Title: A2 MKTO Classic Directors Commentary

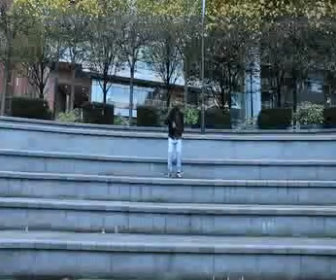0:00 This is A1 Group 1's music video to MKTO Classic. As the music beat kicks in, we introduced our second character, who we see jumping and dancing on stairs.
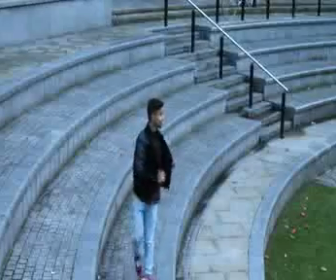0:08 We cut all of these to the beat using the razor blade tool and selecting the parts of the clip we wanted to use.
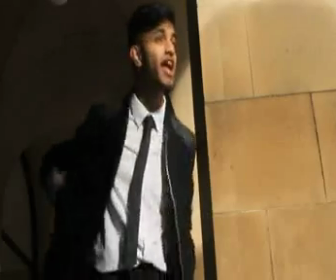0:14 As the lyrics begin, we cut to a shot of our second character lip syncing. This was because we thought it was the most important feature of our video.
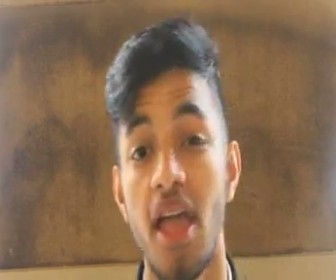0:21 We then switched to the narrative part of the song, where our male character meets our female character the first time.
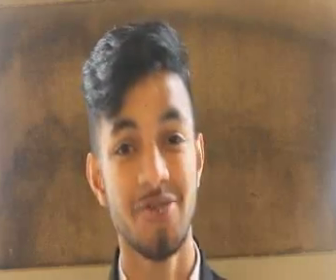0:27 We use a jump cut here as he walks up the stairs to follow her, in order to make it look more interesting, rather than just to have one long take.
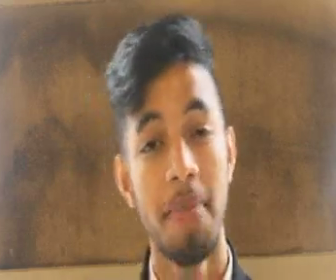0:34 We then cut back to a close-up of the character lip-syncing the song. This was to ride in our variety of shots.
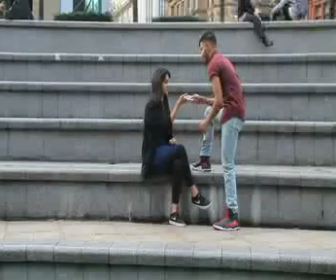0:39 A two-shot of the couple as he gets a number is significant, as this is a turning point of the narrative element and begins the storyline.
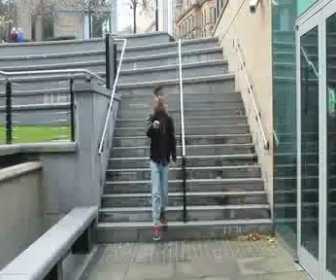0:46 In order to create our music video, we filmed footage using Canon and Nikon DSLR cameras, and then later edited the clip using Final Cut Pro.
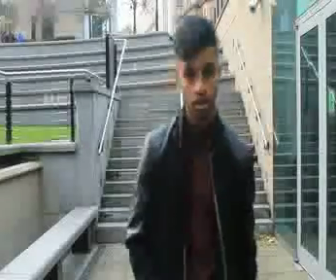0:53 We edited the video using short quick shots alternating between different angles and locations to add to our variety.
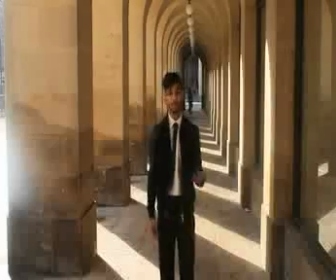0:58 We also used a common convention in music videos, which is cutting to the beat using the marker saw.
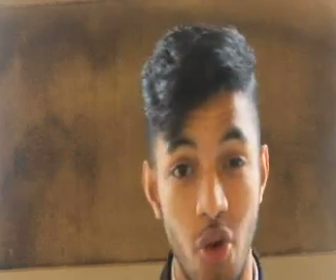1:02 In the next shot we used an ECU on the phone, as it's an important prop to our sequence, and so the audience were able to read the text.
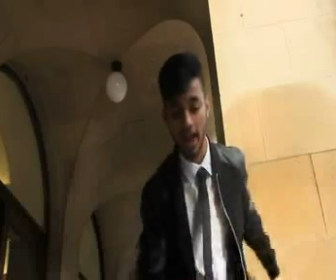1:11 This shot is vital to get right, as otherwise the sequence wouldn't have made sense.
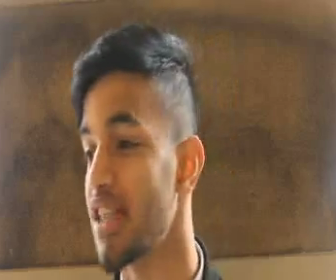1:16 Also, the lighting was tricky here, as we had to make sure there was no light bouncing off the screen.
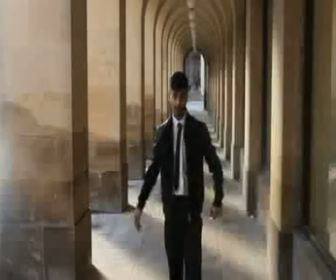1:21 In addition, we had to make sure the camera wasn't reflected on the phone. We then see our characters on their first date.
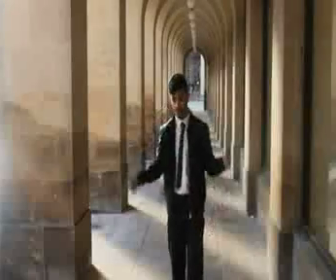1:27 This is shown through them holding hands walking. We use several mid-shots and long shots here, in order to see both of them as a couple,
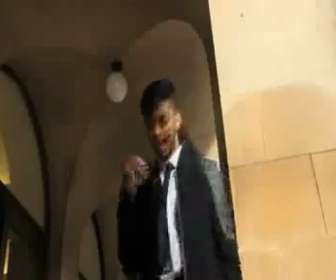1:34 and the location which will be relevant further in the video, as we change locations on their second date.
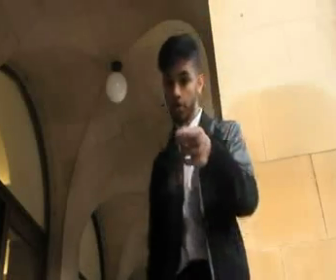1:42 We cut between lip-sync shots and dancing shots. Some of these shots, such as the head close-up here, we did not think we could use.
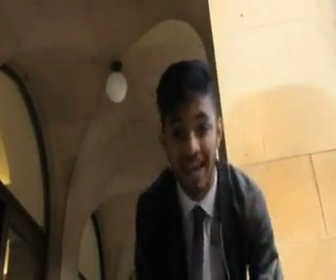1:49 However, using a jump cut, we were able to effectively show the performer's happiness, illustrating the upbeat of the song.
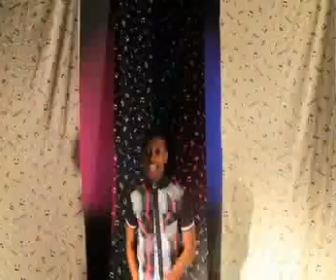1:56 We then cut to the rap part of our video. This contrasts the rest of our piece as we filmed this in the studio,
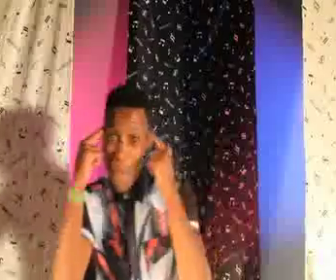2:01 setting up background and lighting in the background in order to make a contrast more significant.
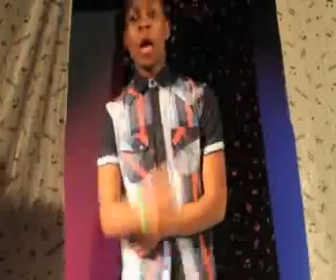2:07 We use several fast cuts here when our character is performing the rap, in order to maintain this pop element.
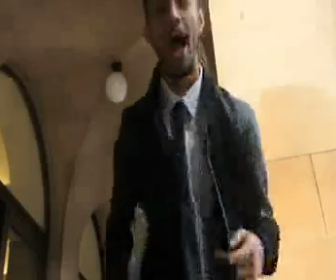2:13 When the rap had ended, we cut back to our character singing. We then placed the second date here.
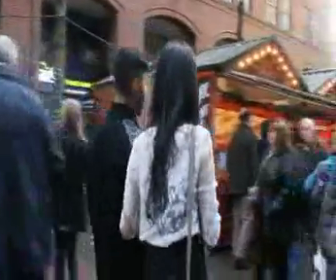2:18 This was signified by firstly the costume change of both characters wearing different outfits,
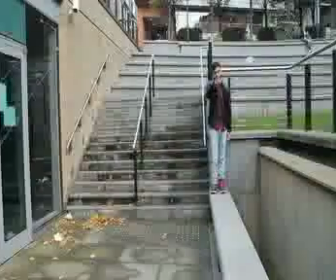2:23 also the use of wide shots and mid shots showing both of them, and the background which has changed from the first date.
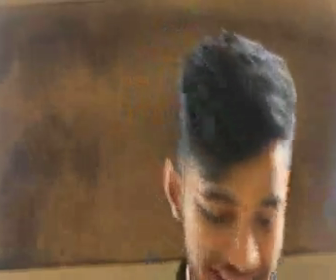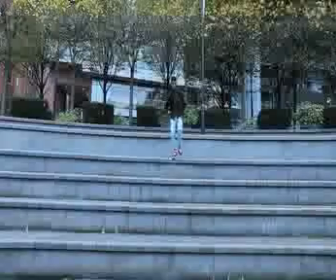2:38 We use several quick shot reverse shots here between him lip syncing and him jumping in and out of pillars.
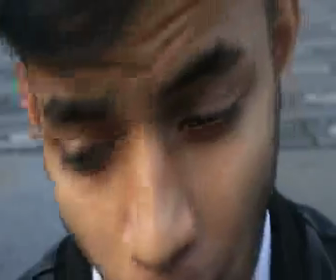2:45 This was to add to the pop element and to create a sense of fun.
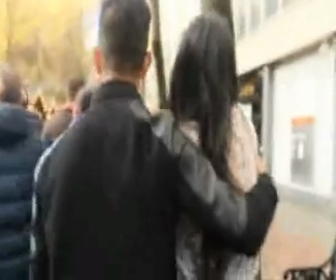2:48 We ended our clip with a fade to black, which was created by making points on the timeline and dragging them to a diagonal line. We also slowed down this clip entirely by changing the speed.